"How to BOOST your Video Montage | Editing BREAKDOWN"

The problem is that it's really something very personal to each editor. Everyone has a different approach to the work but I'm gonna try to explain at least how I do it. I use a funnel technique, I create big blocks that I will crumble little by little until I get the piece I'm interested in.
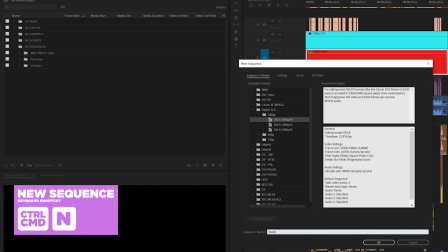I will already create three sequences corresponding to the three types of images at my disposal.
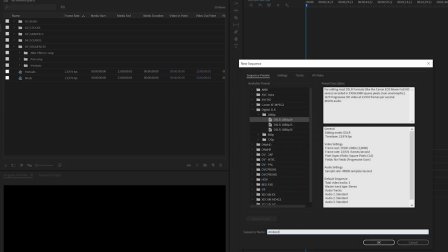Wodes, portraits, ambiances. It is obvious that the structural body of my narration will be done mostly with all the exercises.
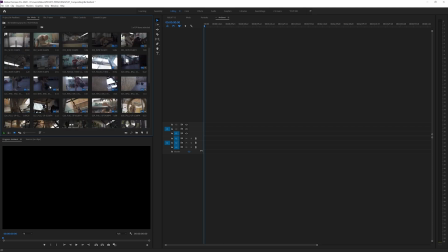It's the video topic.
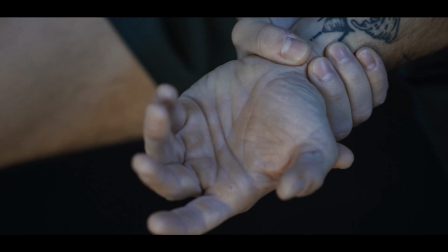Portraits and atmospheres, that's what will allow me 1 to dynamize the editing, 2 to bring information but also emotion with the human elements.
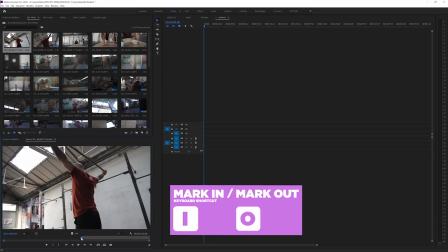For each sequence comes the first and usually the most boring step, watching each rush one by one.
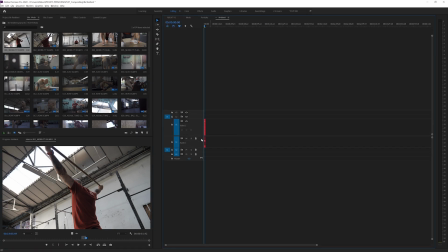I'm going to find and place on my timeline all the interesting moments, the good pieces.
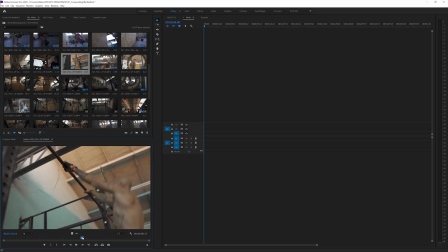On this kind of editing, I know I only need a few seconds, just this little I don't know what moment but there's something in it.
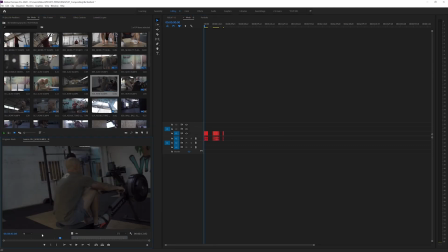I put them all in a row on my timeline, organized by genre. Once I have all that, I'm going to start refining it, trying to make connections, creating little stories.
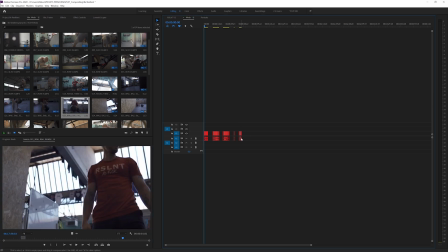At 80%, the easiest way is just continuity in action.
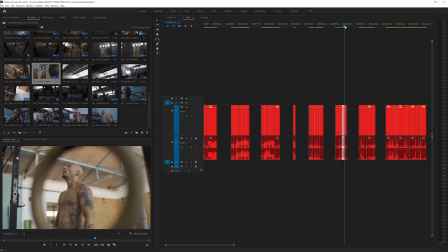For example, I have a part about squats, here about pull-ups, I try to arrange them, not necessarily in the most logical way,
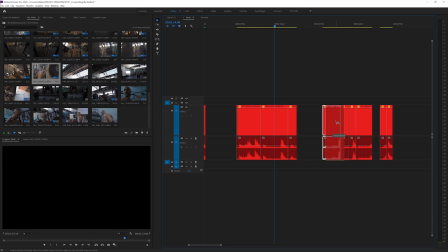i.e. chronologically, but in the most interesting way or sometimes the most visual way.
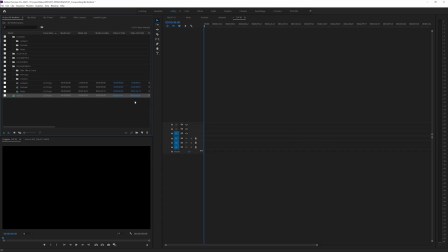Once I have all these little stories, and I've started deleting what wasn't working with it, I try to organize it into an overall framework, which will fit the structure of my final cut. I told you, we'll deal with the sound next time, but that structure is derived from the sound elements. The audio is an essential part. The quality of a video comes 80% from the sound. Here the narration is also carried by a voiceover. Taking this into account, I compose my video in three parts. If you ever heard of storytelling, yes, It's a simple three act structure. What is that? Easy, it's a rule that explains that every story is composed of three parts. A beginning, a middle, and a hand. Basic, yes. Obviously it's a bit more complicated.
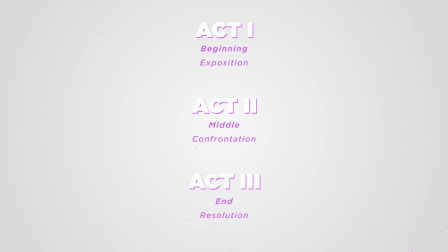Rather we talk about exposure, confrontation, and resolution. In fact it's even again a little bit more complicated. But we are not going into further details today. Every story is about conflict.
You are tearing me apart Lisa!
Conflict in the broadest sense of the world. We have an initial situation, something unexpected happens, the situation has changed. What we also call the normal, the explosion, the new normal.
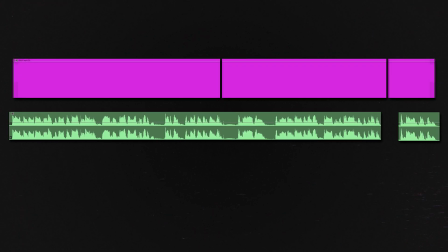This is the format I applied here. The central part of the voiceover will correspond to the setup of the situation, to establish the universe in which we evolve.
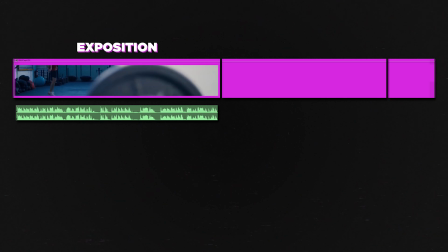It is JP's vision of not only CrossFit but also his philosophy of life that is exposed.
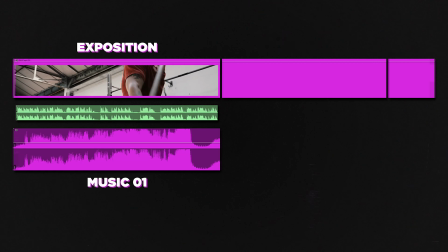And we have a first music that is quite calm but deep that immerses us in the state of mind.
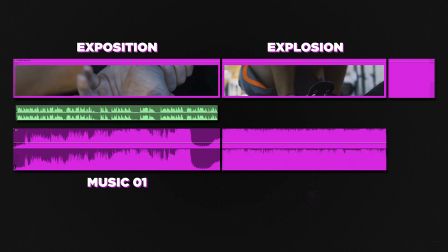Then you have the explosion, we explained its mantra, now you're going to live it, you're going to feel it, you have this very dynamic, very immersive montage.
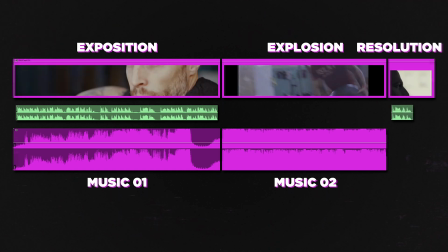And to finish, the rhythm comes down with a few words of conclusion.
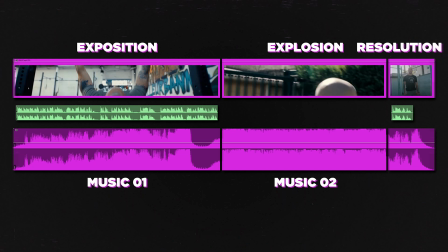We have a new situation, in which you have lived so many things that you too, now you have the same mentality, you too are resilient. All you want to do now is to go to the nearest crossfit box and explode your clean and jerk PR. I still advise you to avoid isobag days, or the overheads, that too it's awful. Oh and snatches. Why do I do crossfit? I have organized my blocks, my little stories where they fit the most and I refine, I cut the editing so that the rhythm is in line with the part where they are. The rhythm, we could make a whole video out of it. And yet it's also something quite difficult to transmit technically since it's something again very personal, the feeling of being on the right timing. The only trick I can give you is this funnel technique. You edit, you look at it, you cut it, you look at it again, you cut it again, you look at it again... Always keep in mind, cut the fat, go to the point. Sometimes it's only one frame, sometimes you have to remove much more.
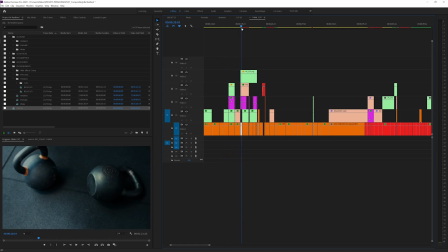It's also for the rhythm that I'm going to bring back our additional portrait or ambient shoots and also the graphics, the inserts, what I called stock footage earlier. When I have my first global montage, what I want is to bring in elements that will support the narration, that will bring meaning.
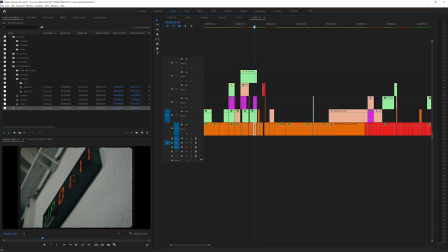And a good way to do that is also to use some graphic elements that I couldn't film or simply that I don't have the ability to film. And now it's the perfect time to talk about the sponsor of our video. No, I'm kidding, this video is not sponsored in the sense that I'm not paid by them. Let's talk about the service I use, namely Artlist, for everything that is music and sound design, and Artgrid for everything that is stock footage. A year ago, when I started my channel, I bought a subscription to Artlist just for music. We'll talk about why I choose them in the next video. This summer, they contacted me to propose me to create affiliate links on my channel. Basically, if you want to subscribe to their service and use the links that are in the description, they will pay me a small commission.
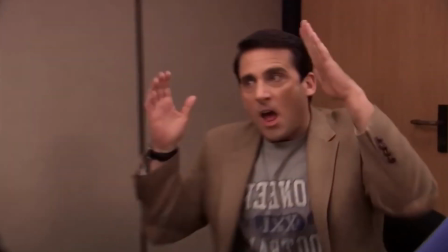You, on your side, you get two months for free.
Thank you!
I also got another compensation, as they are super nice, they offer me a year subscription to Artgrid and they extended the artist subscription I had already paid for music to sound design also.
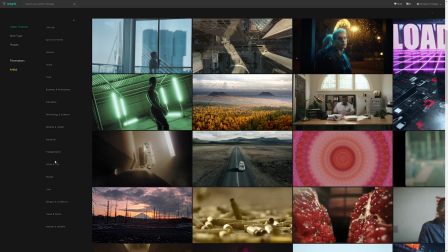So, Artgrid stock footage service. You can do a direct search if you already know what you are looking for or use the proposed teams.
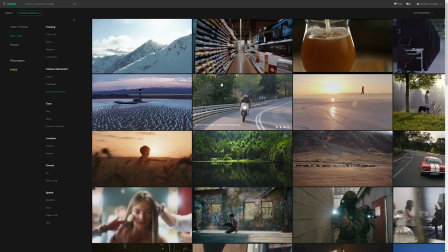For example, your band shots, travel. What What I like is also the possibility to refine by type of shot, for example which type of camera movement, which framing, etc.
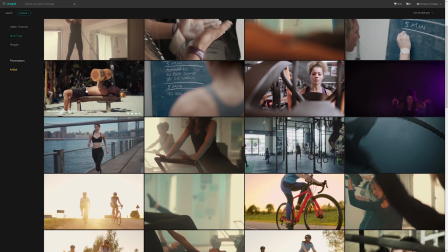The most obvious use would be to get sport visual to increase the material at my disposal, but as we work efficiently on the pre-production part, yeah we don't like any.
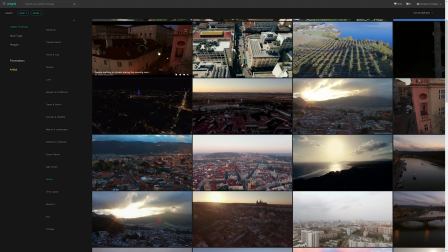We could also have looked for images that would have been difficult to produce by ourselves, such as a great drone shot to introduce the video. That was even the initial idea but in the end I preferred to start right away with this first portrait from the back,
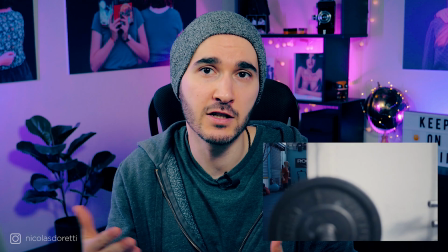the jump cut that also puts you directly in the action and puts the exposition shot right after. Now as usual we are not going to do anything like the others, what we are going to look for on Artgrid is visual universes impossible to obtain otherwise than graphically. We're gonna take a specific example. I will choose this sequence and we will analyze it together. I wanted to find a way to express that rush of adrenaline that you can feel during a And for me visually it was through a blood surge.
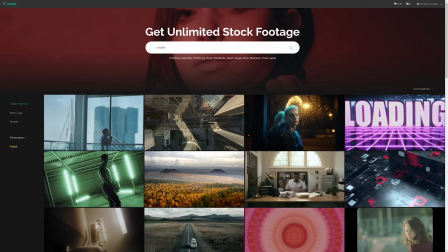You know what I mean? Well, how can you get a shot like that? On Artgrid I did a little research to find this very typical underwater wave effect,
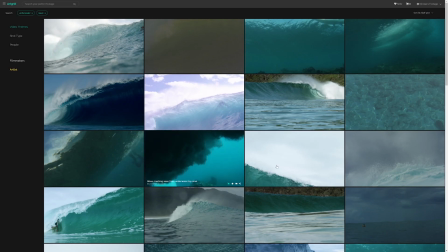which can remind you of this violent sensation, but which also comes close to the feeling of being submerged.
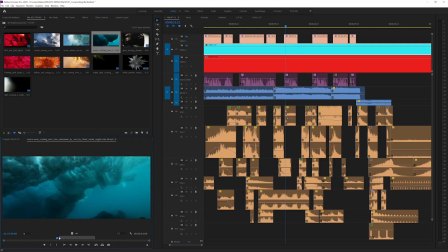It's a visual that has nothing to do with our editing, so how do we mix it with the rest?
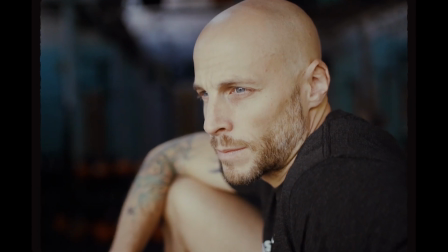The goal here is to go from one portrait to another, two very calm portraits, calm in term of rhythm, and to do so by inserting a lot of dynamics between the two. There are no particular rules, as I'll tell you it's a lot of feeling, but we will try to see what happens frame by frame.
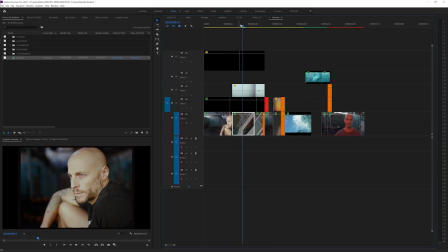First we have our portrait and now I want to incorporate a sense of emergency using the timer shot.
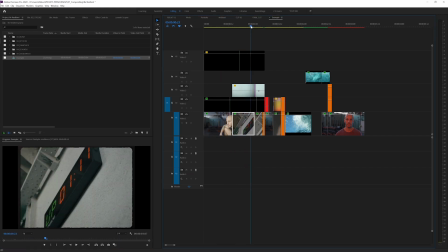These are two very kind shots, nothing very nervous happens. I have my timer a few frames, then I zoom to the closest, barely 3 frames, just to get a glimpse of it.
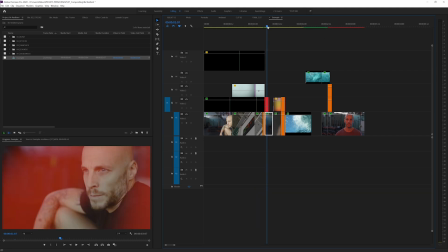On one frame only I have just the texture, the color of the timer, and then I mix it to the portrait, closer this time, either with blend modes or here just with the opacity.
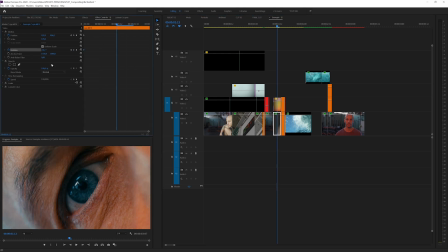You get closer again to have an extreme close-up on the eye. Here it was a very fixed shot so I animated the rotation to give movement and make it more dynamic.
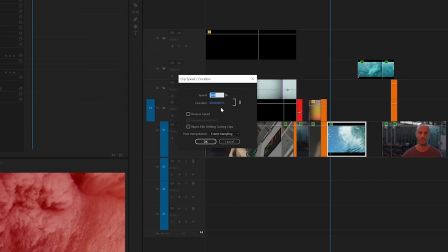Then we have our wave videos. I accelerated them to the maximum. The action has to happen in a few frames.
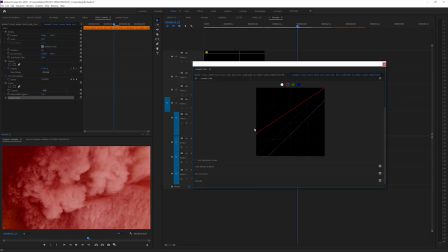And then I play with the curve to give it this red tint. I mix two rashes together just with the fade.
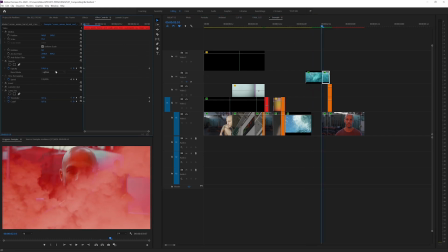You just have to make sure that the movements match each other. Now I can move on to my other portrait, once again playing with the blend modes and opacity. I have also made a small insert here of the same portraits at a different scale, mix it with the blend mode, here screen, you know just to give a little glitch effect like poof.
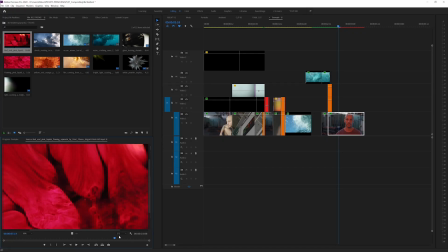I also did the same kind of effect here with another video of a liquid, I think paint, found on hard grid. For the color on JP's portrait, I simply used my lightsaber, the one we tested in another video. I'll leave you a link somewhere. You don't have to do swooshes every time to go from one shot to another, you will give even more rhythm just with cuts. Going from one cut to another in a fluid way, yes, it takes experience, but the basic principle is to give the eye a reference point to hold on to and to maintain it on the next shot.
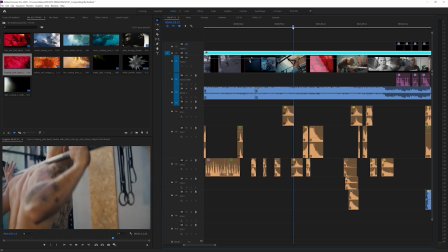So it can be done by movement, continuing the same movement from one cut to the other,
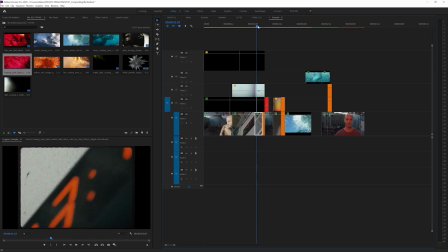but it can also be done by maintaining shapes, or as we just saw with the color, trying to keep the red.
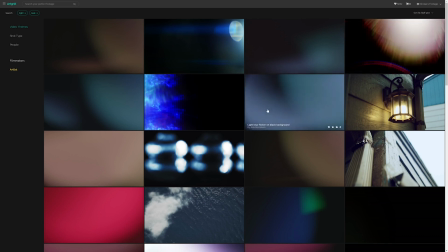That's why I had graphics between two shots, light leaks that I'm going to integrate between my cuts with blend modes.
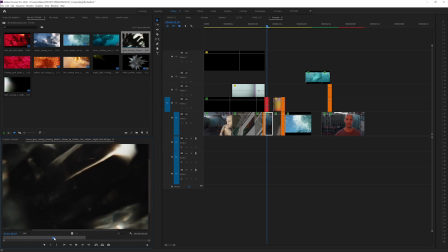It is also a way to graphically enhance some shots. For that, you have to try to find cool light effects, for example here with glass diffraction, which I used here.